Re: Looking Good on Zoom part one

Yeah, I can start cutting off the top of your head. So here's the best advice that I can give around this, and I'm constantly doing this. Scott, I have a feeling you might be too. Go into a Zoom room or whatever your platform is that you use, get in there by yourself, turn your video on, and just start playing with this. It's not about perfection. It's about being intentional with it. So get in that room, start putting some boxes and books under your laptop and get a, get a feel for the difference when we are able to show more of ourselves and have that better angle. All right. So that's cam placement, right? The, oh, webcam placement? Yeah. Yes. Yeah. Webcam placement and framing. Let's go into lighting now. And to demonstrate this, I am going to dim the lights, and because I'm an aging person, I've got my clapper, so I'll just dim the lights with my clapper. All right, some movie magic for our viewers. We are super dorks, I think. Our high-budget production here with special effects and everything. Now, you see that things are darker in here. And what I want to do is show you some pretty common lighting situations. A lot of home offices where people are doing their Zooming have a window. In your particular case, you're wonderfully lit from the front. I don't know, Jennifer, is there a window in front of you? Is that an artificial indoor light? Oh, I have three large windows in front of me and the blinds are open.
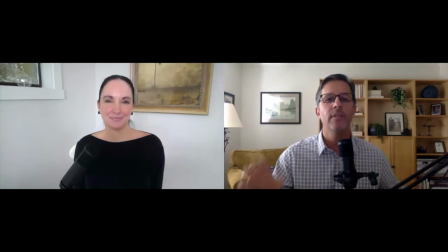Yeah. And look at the beautiful, even lighting on you. It's fantastic. Thank you. You look great. You look marvelous. I, on the other hand, have my lights coming from the side.
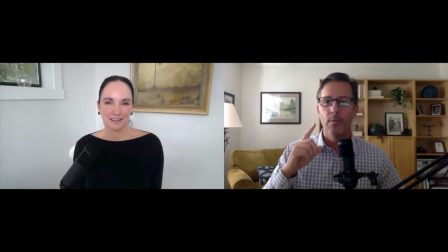My window is on the sidewall, which creates this problem with a really high lighting ratio from one side of my face to the other. So if you have this kind of setup and you're not lit from the front, then you're going to need what's called a fill light. You're going to need some light on the shadowed side of your face. And I'm going to use my phone to show you a little bit about what it takes to get the fill light right. Okay. So I'm just turning my phone around here. So it's on my face.
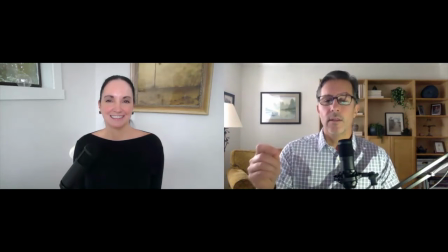Now, this is the same idea that you just referred to when it comes to setting up your webcam height. You've got to play around a bit to get things right.
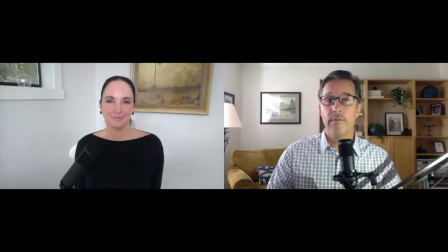You'll notice here, as I move this fill light around, the shadows on my face are going to change a little bit.
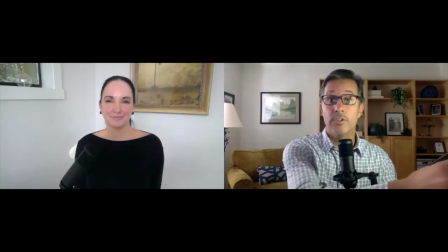The brightness of the light is going to change. The closer the light is to my face, the brighter it's going to be.
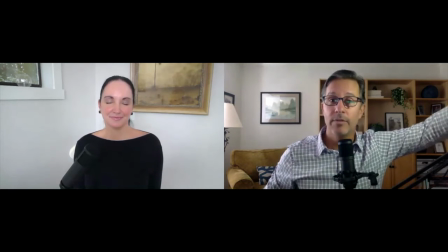The farther, the softer it's going to be. If I move it up, you'll see the light, I'm sorry, the shadows for my glasses will change, shadow for my nose will change if I go to the side here, as opposed to toward the front.
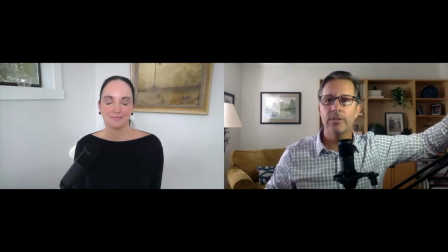So the idea here is get an extra light to fill the darker side of your face. If you don't have any windows in your office, you may need two, two artificial light sources.
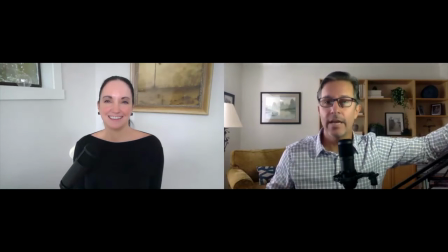And you can order desk lamps on Amazon that are actually made for podcasting. Hey, Scott. Yeah. Can you put your phone light right above your head?
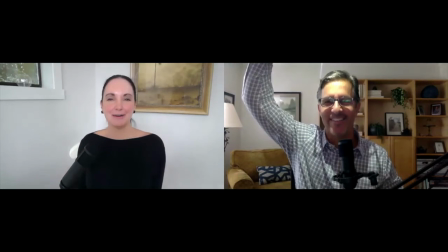Because I'm noticing a lot of folks will have a light above their head coming down and look at how it casts all those shadows. And it can sometimes just completely wash us out. Yeah, this is the real problem, particularly with people who don't have windows in their office.
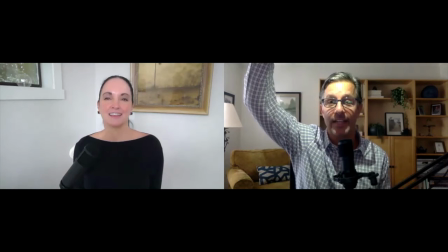They'll use the ceiling lights. And the ceiling lights, unfortunately, are directly above you.